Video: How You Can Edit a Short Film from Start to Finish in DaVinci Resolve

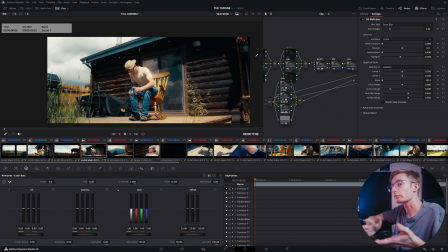1972s
So I wanted it to act as if it was part of the footage before I do any additional adjustments. So we have that. Then we'll have the exposure node, which is where I go and I fix exposure, which wasn't done for this shot because it was exposed perfectly. Balance, I didn't do any balance adjustments on this one because it was balanced perfectly. And then there's a curve.
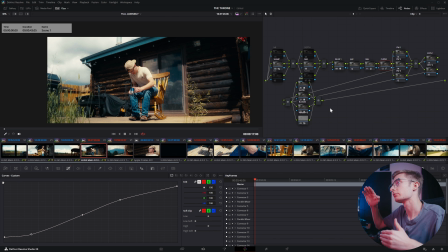1988s
I do have a curve, and that kind of, gets me to that film tonality where you get a little bit of a lifted blacks and the whites are brought down a little bit. Then I have power windows. I'm not sure if I'm actually using any in this one, but I have a fixed node tree. So even if I'm not using something, it's still there because you can ripple node changes to multiple clips.
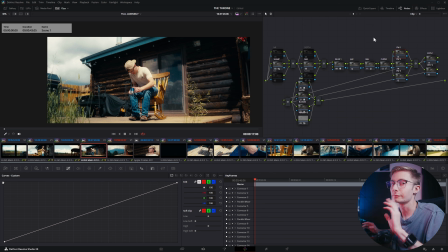2008s
Whole other video idea, but there are very, very good reasons to have fixed node trees. Then I have my creative adjustments, and then finally I have my texture.
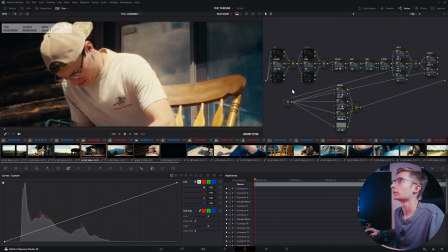2019s
So for this, you have some film grain. I have glow, which kind of helps bloom out the shot.
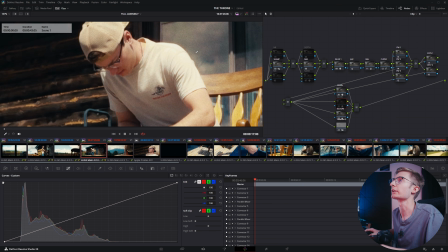2026s
And I think there's actually a color filter on the glow, so it gets a little bit warmer in the highlights. Then I've done bloom, which is just me turning down the midtone detail a lot to take away that digital sharpening.
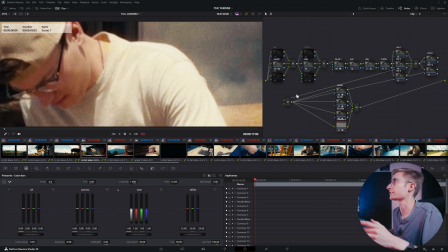2035s
And then I've added some halation, very, very subtle. This is a custom DaVinci Wide Gamut halation that I use.
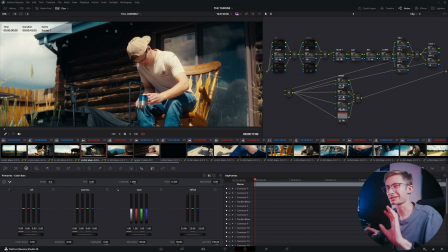2043s
And it's very, very subtle because I don't like the default halation in Resolve.
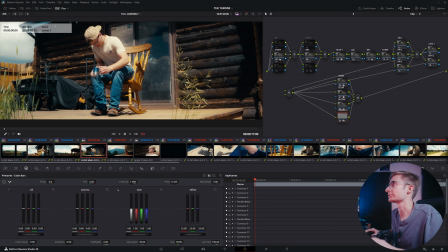2049s
It's too strong and it's not great. You can build it yourself and it'll be better.
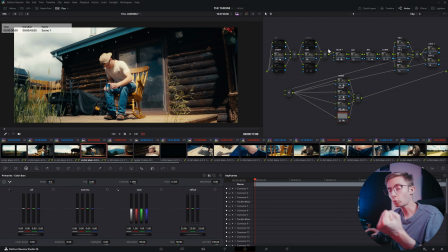2054s
So yeah, that's the clip-based grade. but the core of the look is actually being done on the timeline filter, which I don't recommend. I was trying it out for this project, and I learned something about the timeline filter that I don't like. I wish I could have done differently.
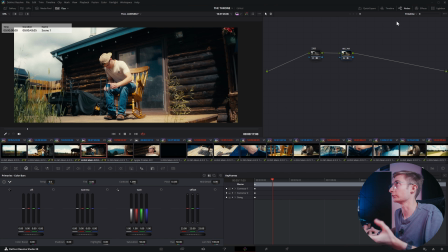2070s
The timeline filter is where I put my output device transform or display rendering transform, DRT. That's sending the image to Rec 709. But before that, I have the master look for all of the clips, which is my Kodak 2383 film print lookup table for DaVinci wide gamut that I use.
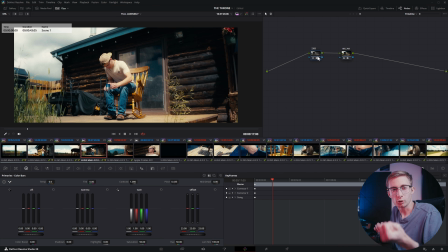2090s
And that gives that film tonality. This is what they use for big movies. When they print them onto film, they either print it onto one of two stocks, 2383 being one of them by Kodak, and then there's also Fujifilm 3513.
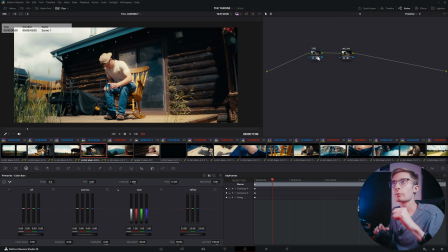2104s
This is more of the warmer golden look. Fujifilm 3513 is a wider range of colors. I mean, you get a little bit more green in the shadows. I think stuff like the Matrix, but 2383 is more of like the Interstellar, just that warmer look.
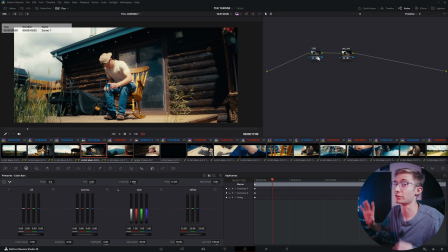2118s
It's the movie look. When all the people on YouTube say this is the cinematic look, they're usually talking about Kodak 2383. It looks great. I like it. For Colorado, the tonality and the color works great for it.
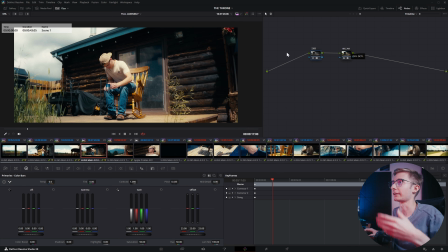2130s
Oops, I'm on the timeline filter. That's one thing I don't like. The timeline filter, it's your whole timeline. I scroll a little bit, I think I'm on a clip filter, and it sends me to the end of the timeline, whatever. The main reason I would not advise using the timeline filter is because the timeline filter gets applied to everything, not just the clips that are in your group. It's everything.
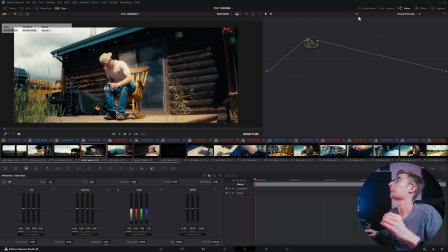2150s
What I should have used instead was group post clip, which is a per group output. So you have your group pre-clip, which is applied to all of the clips in your group, and then you have your group post clip, which is applied to all the clips in your group.
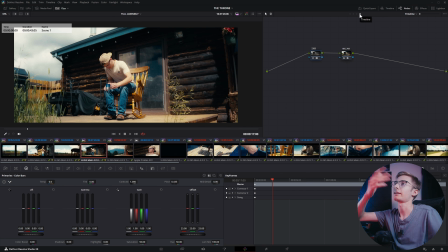2163s
The timeline filter is applied to your entire timeline. And I thought, oh, well, if I could try this out, maybe it'll work. You know, if I had multiple cameras, then I don't have to do a group post clip for every single camera.
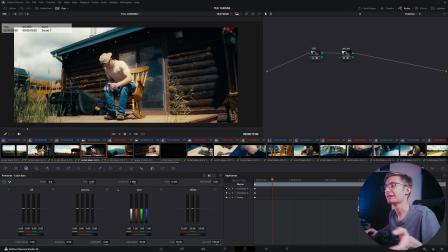2175s
Great in theory, but I found out that the timeline filter gets applied to everything, including titles and effects and like transitions and stuff like that, things that are not color managed.
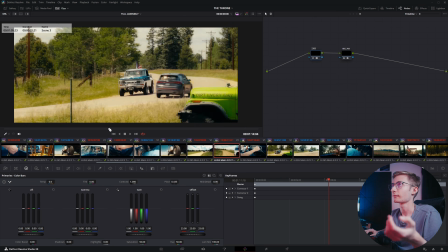2192s
So my titles technically shouldn't look the way they look.
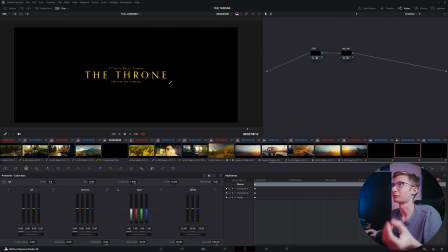2198s
The titles have been run through the timeline filter. So this is way more gold than it actually is supposed to be, but I liked it, so I just kept it. But I'm not going to be using the timeline filter anymore going forward. I'm going to be using the group post clip, so it's only being applied to the groups and not the entire timeline.
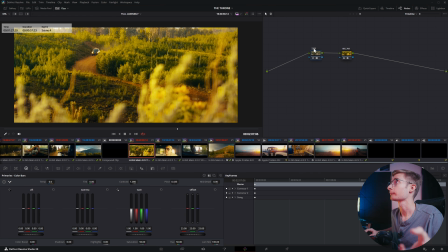2216s
So don't use the timeline filter. You can still do a group post clip. That's how I recommend it.